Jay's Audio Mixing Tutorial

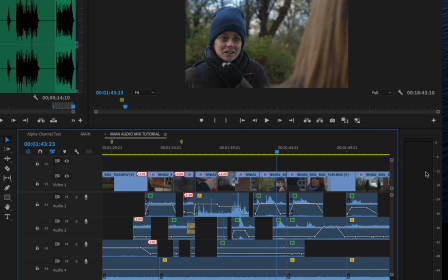4:15 I'm sorry.
So now look where my VU meters are when she says I'm sorry.
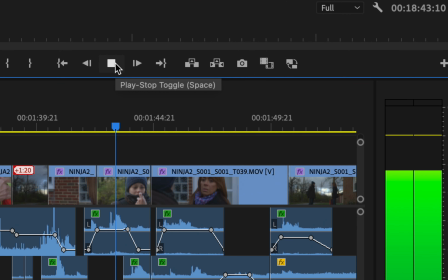4:22 I'm sorry.
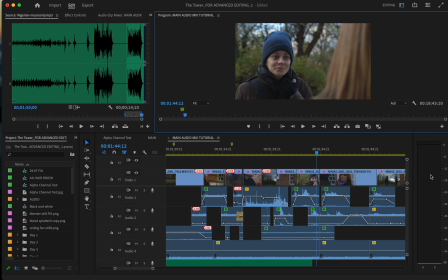4:23 So you want your ideal audio is between the end of that yellow area of the VU meters. So above -20.
I'm sorry.
But not hitting red.
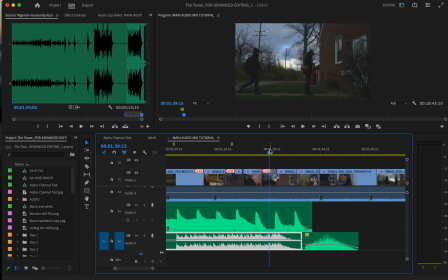4:37 If it's red, it's too loud. So watch the music. It's a little red at the end there.
Don't.
She starts to go orange and then it becomes red. So really loud. Here, I'll crank it up so you can see it.
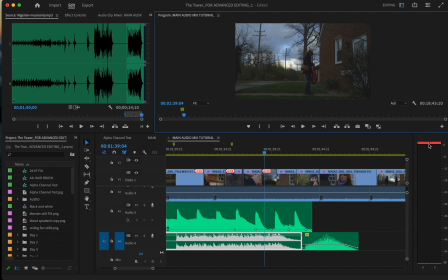4:52 See, that's overmodulating. So that red means that you're too loud.
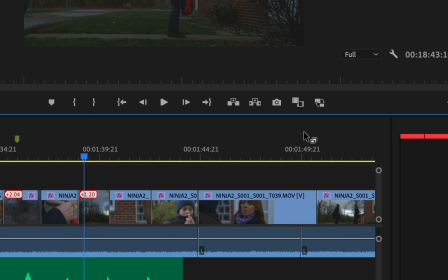4:57 See,
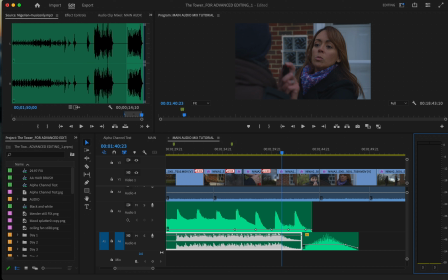5:01 The ideal area is that yellow zone for the audio as far as the loudness.
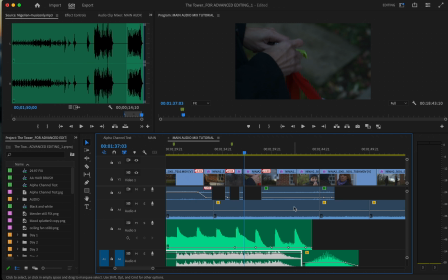5:09 So her don't's pretty good.
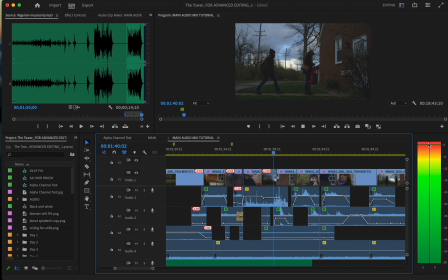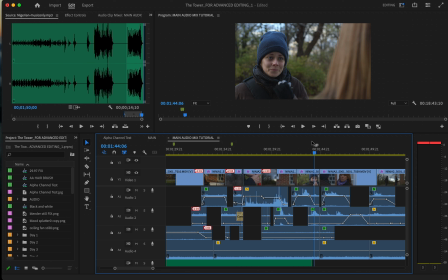5:17 I'm sorry.
Her I'm sorry is pretty good. It's right in there. So I'm going to lower that drum beat.
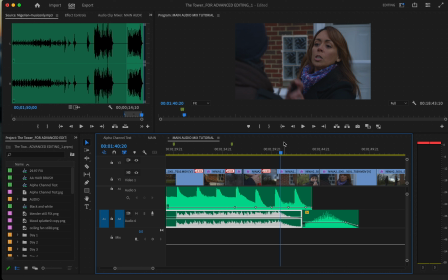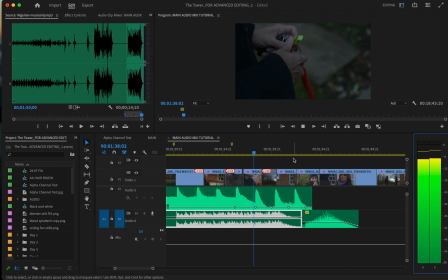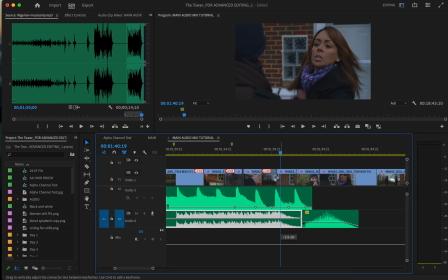5:32 Still a little loud. It's okay to be like, if the music can be a little louder there and the dialogue is more normal if you want to emphasize that music, but we don't want it overmodulating.
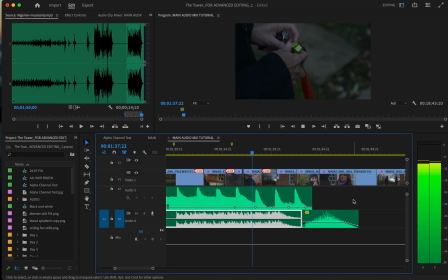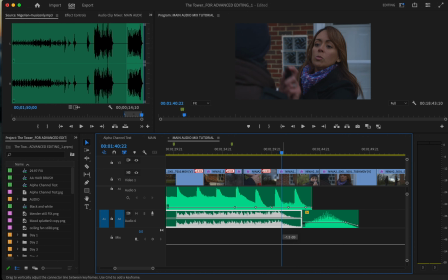5:50 Don't.
It's a little bit for some emphasis.
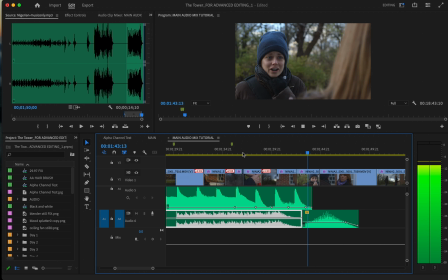5:57 Don't. I'm sorry.
So good.
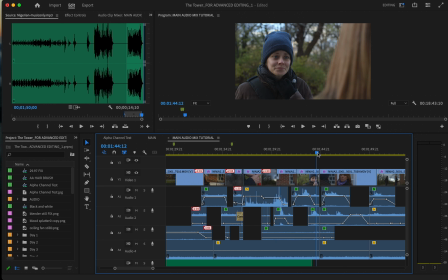6:03 You see that's kind of, and then we have some other eerie music that comes underneath, and that's real subtle.
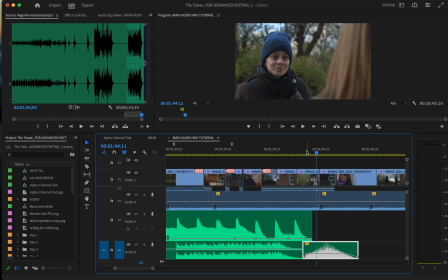6:08 So that's part of the mixing process. Sorry, I'll play that again.
I'm sorry.
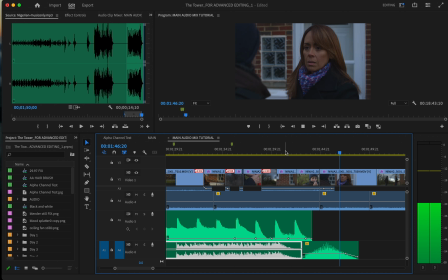6:16 I didn't mean to startle you. Sweet girl.
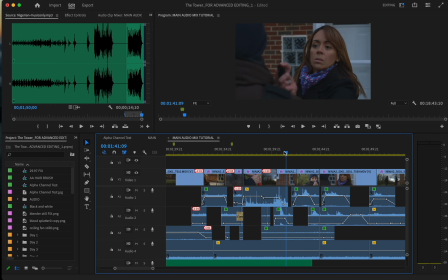6:20 And then when you're mixing the audio or the dialogue, you want to make sure that they're both hitting in that yellow area.
Don't.
So let's say if the homeless girl, or if her audio was way down, that would be too low.
I'm sorry.
See, that's too low. I'll zoom in there.
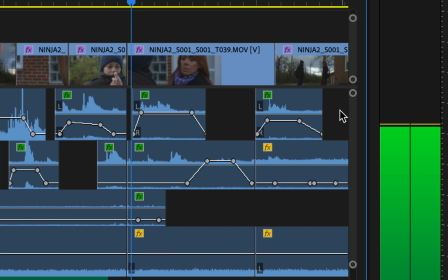6:41 I'm sorry.
See, that's too low. It's just barely touching that yellow.
I didn't mean to startle you.
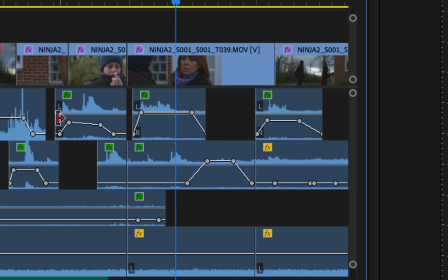6:47 See, that's perfect. So her right here, you can see it's too low. Right here is pretty good.
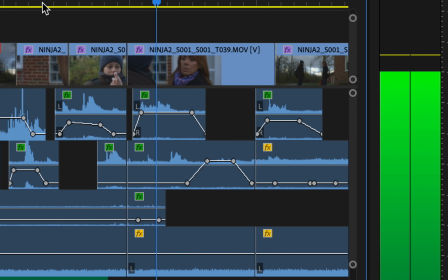6:55 I'm sorry. I didn't mean to startle you. Sweet girl. I'm lost.
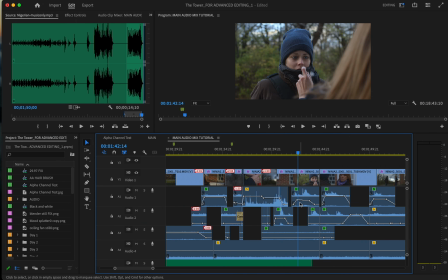7:07 So let's bring that up.
Sorry.
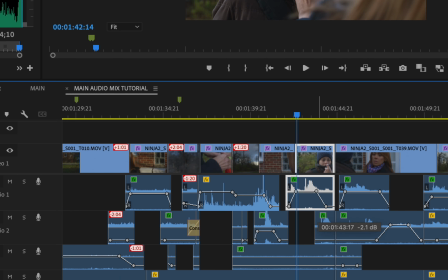I'm sorry.
Sorry, I'll show you the meters.
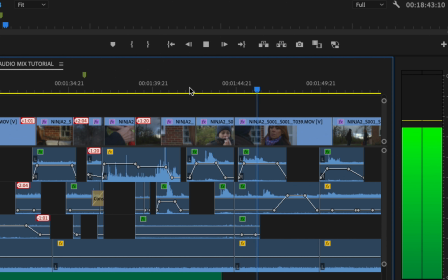7:25 I'm sorry. I didn't mean to startle you.
So that's a little low too, so I could even bring that up just a hair. Give it some presence.
Don't. I'm sorry.
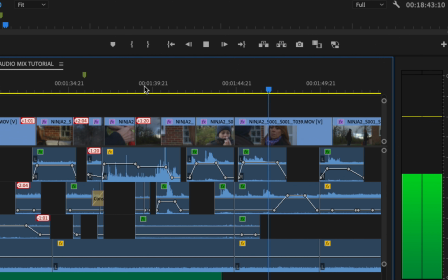7:41 I didn't mean to startle you. Sweet girl.
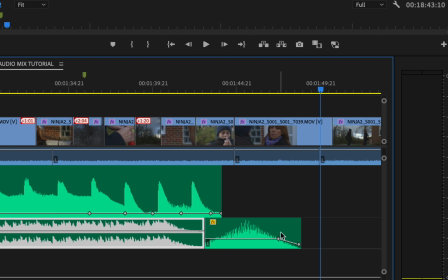7:45 So you can see there's ambient track down here, and again, you don't want that to be too loud.
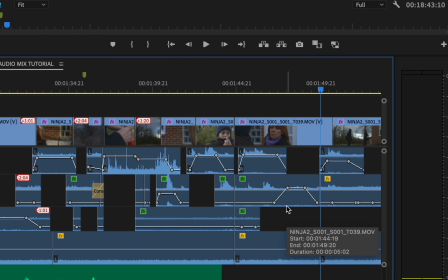7:50 So you want to, the mixing is how everything is all working together.
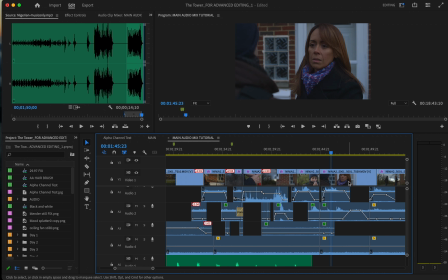7:54 So nothing sticks out too far, and the audio is all the same level. Like their conversation, the audio should be the same level of loudness because they're standing in the same space.
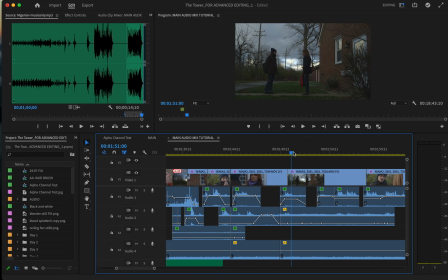8:07 There's a little bit of a cheat now. So this is real subtle, not really a cheat, but this is real subtle mixing, is because I go to a wide shot here, I lowered their audio just a slight bit, as if the audience has stepped back, as if they're farther away.
I'm lost.